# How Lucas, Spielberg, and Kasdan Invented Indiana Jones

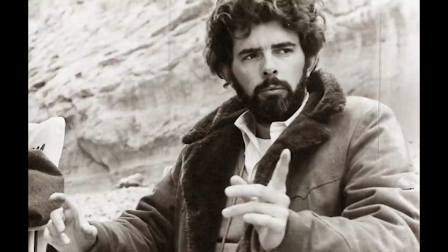[12:27]
It would be nice if they left in a huff. They fought or something. He left rather pissed. I don't think he would leave without the pendant.
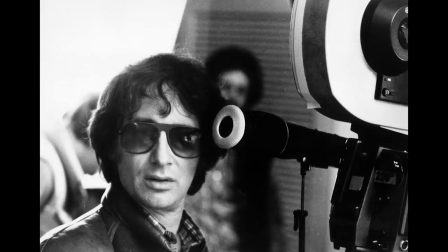[12:34]
That's the only thing that bothers me about that. So he goes upstairs and stays up, plotting how he's going to take it off her.
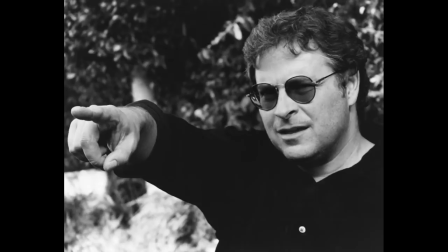[12:40]
That makes him into a real rat. No, that's all right. He never does it. What he does is just the opposite.
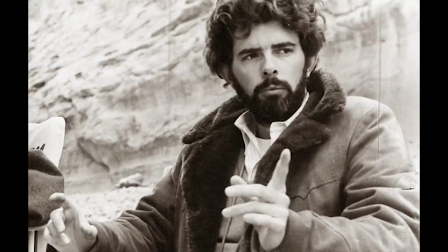[12:45]
Save her life. No matter how you do it, the fact that he thought about it is the rat part. Rat Butler was a rat. He wasn't a real rat.
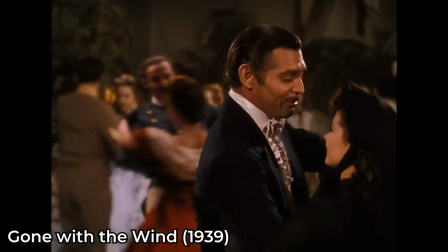[12:51]
He proved himself by raising her family. Before that, he was a gambler, dealt with cheap ladies.
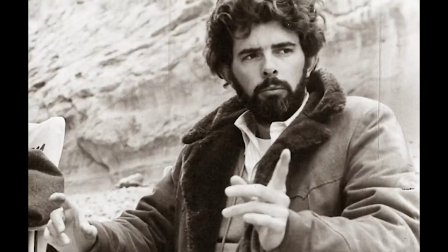[12:56]
There's a difference between being a rat and somebody who's having fun. He never hurt anybody. I'm a little confused about Indiana at this point.
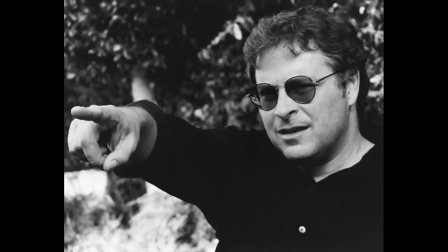[13:02]
I thought he'd do anything for the pendant. But he still has to have some moral scruples.
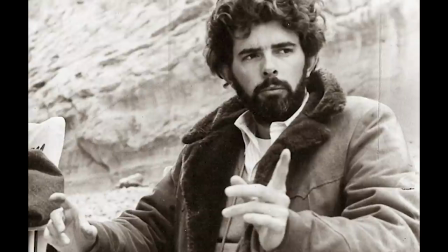[13:07]
He has to be a person we can look up to. We're doing a role model for little kids, so we have to be careful. We need someone who's honest, trusting, and true. But at the same time, he's confronted with this difficult problem. We have a great thing when she won't give it to him. She doesn't like him. The Germans come in and start punching her around and asking where the pendant is.
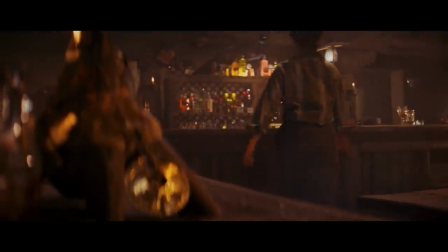[13:25]
And it's sitting right there. What's it made of? Uh, it's stone. I thought it was metal. It could be metal.
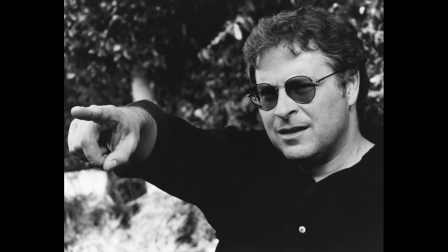[13:30]
It can't be wood because it's too old. I love the idea of fire.
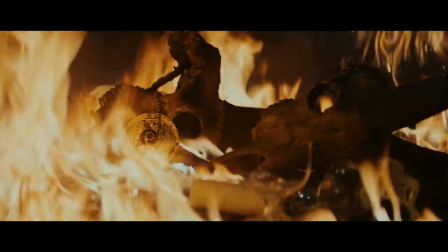[13:35]
When it rolls across the floor, could it roll into the fire? You don't think it's going to burn up, but he has to retrieve it.
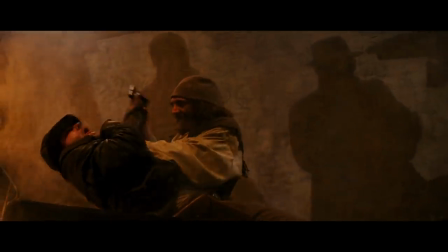[13:42]
Maybe at the same moment, he uses the fire as a weapon. I'd love it if he burns down her only stake in the world, which is the inn.
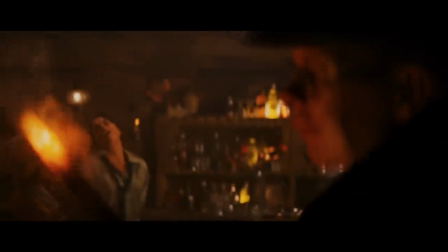[13:50]
That's a good idea. I like the idea of doing the old branding iron scene before he bursts in.
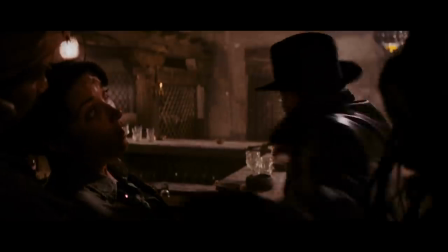[13:56]
I love branding iron stuff. It's a red-hot poker when he comes in he knocks the poker out of their hands The poker goes into the curtains and immediately starts the fire.
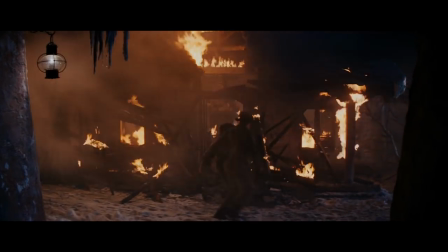[14:04]
They fight when it's all over They end up with the pendant and a pile of rubble wouldn't the Germans pull guns and start shooting?
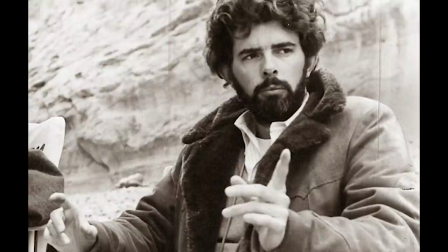[14:10]
Yeah, but he comes in and he uses his whip He also maybe has a gun this Nazis struggling with our hero They're kind of rolling around
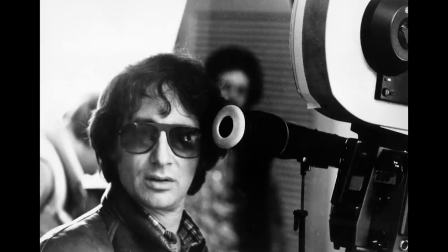[14:18]
on the ground and one of these henchmen is standing in the doorway trying to get a clear shot Because they keep moving two of the other Germans
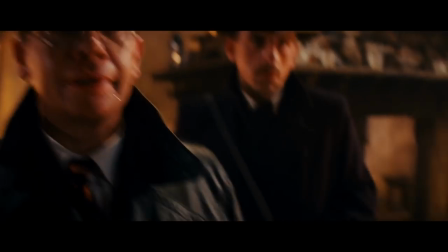[14:25]
who are struggling with the girls say Shoots them boss! The German who's rolling around with our hero panics, pulls out his own gun, and shoots the guy with the Tommy gun.
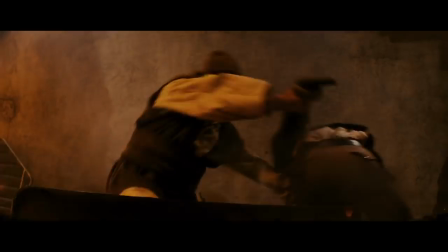[14:34]
Kills them both to save himself.
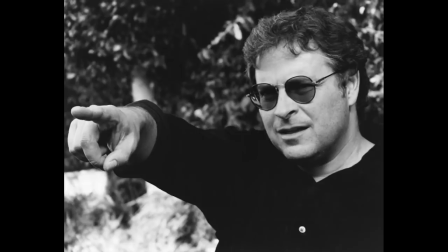[14:39]
How do you guys feel about subtitles? I don't like them.
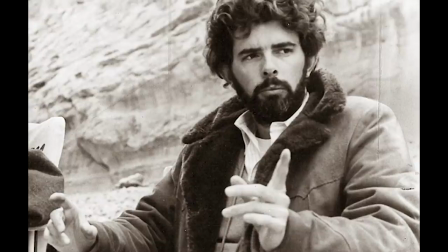[14:44]
I don't either. I think it is better if we don't understand what they're saying. I like hearing English with a German accent.
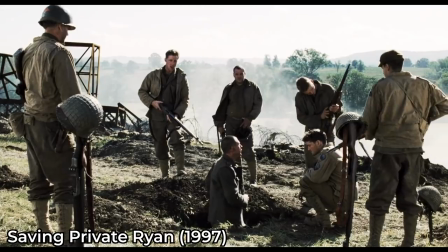[14:49] Today is history, and you are part of it. Please. I like America.
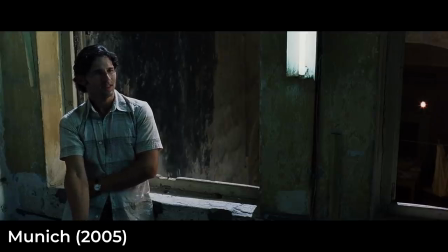[14:55] You people have nothing to bargain with. You'll never get the land back.
Okay, let's say the archvillain is French.
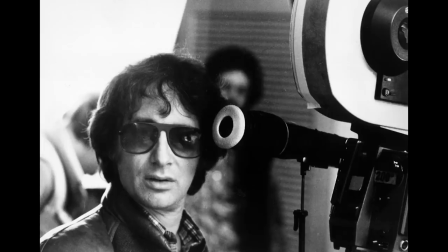[15:01]
When he's speaking to this German... Maybe they could speak English? Maybe the archvillain is smart enough to speak German, but they're not smart enough to speak French.
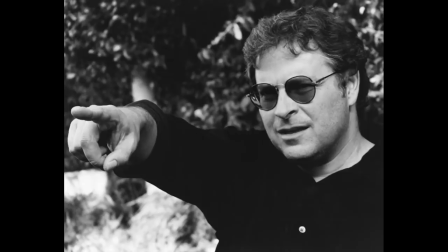[15:10]
Well, what about the Arab kid? He's just talking endlessly, and you never understand what he's saying. Yeah, but if he's going to be the buffoon character, you're going to want to understand him.
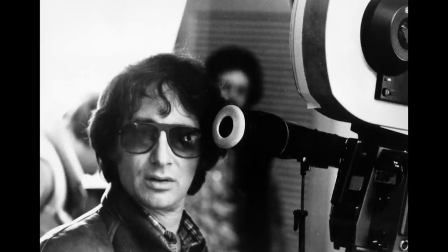[15:17]
Maybe he slows down once in a while to say something stupid. When he talks fast, you just don't care.
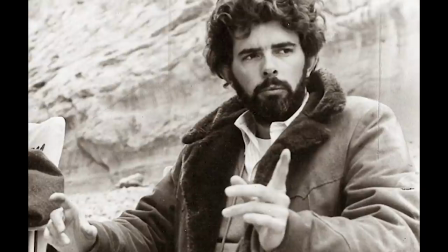[15:22]
And we might be able to play on that. It's conceivable that he and his father could speak English because they work with English archaeologists all the time.
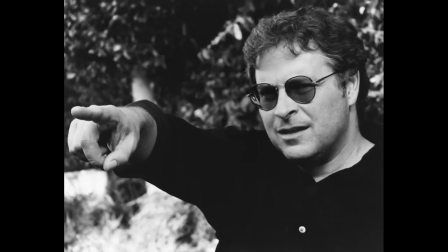[15:31]
Yeah, I'll just write the entire movie in English.
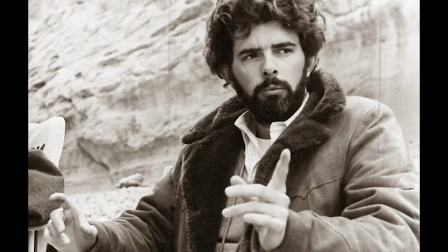[15:37]
Now, she... I don't know what we do with her. How about if we have her kidnapped? Who would kidnap her and for what reason?
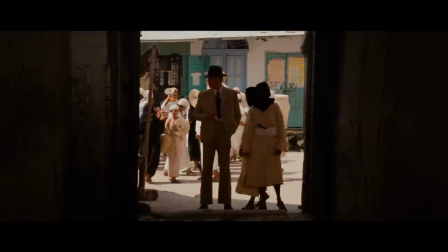[15:42]
If he gets jumped on the street and they take her, it's obviously the Nazis. This is where you can have a great street fight.
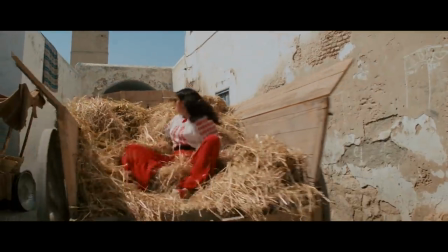[15:48]
Maybe use his bullwhip. In the process, she gets captured. How does he react to that?
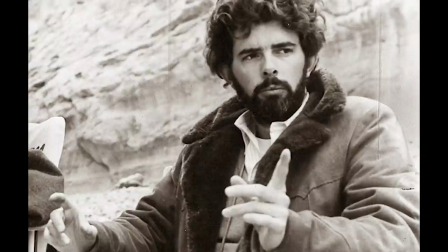[15:52]
Does he go on to see his friend, or does he go right after her? Yeah, it seems pretty mundane that he would go on to his friend after that.
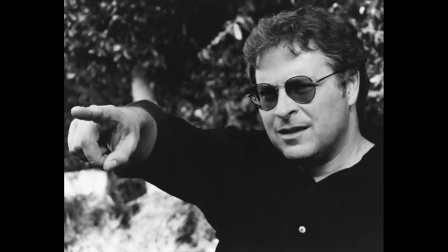[15:59]
Is there some way to really convince him that she's died? That's fun. But you have to do it really well, and I don't know how. It could be the obsession trick.
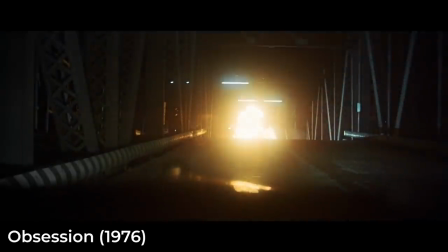[16:10]
The car she's in goes off and disappears. Then it goes off a cliff and burns. We and Indy feel that she's dead when we see the car burning at the bottom of a cliff.
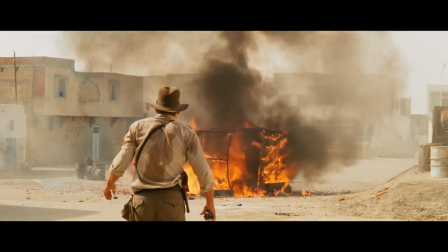[16:21]
That would work.
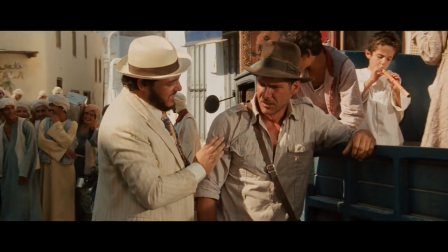[16:25]
Then we have the scene with the old friend. It will be better because he feels terrible. It might be interesting to zap it with something.
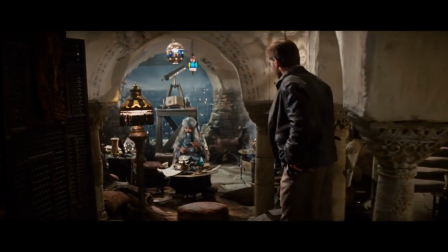[16:32]
Some kind of thing to hype that scene in terms of action and suspense and terror.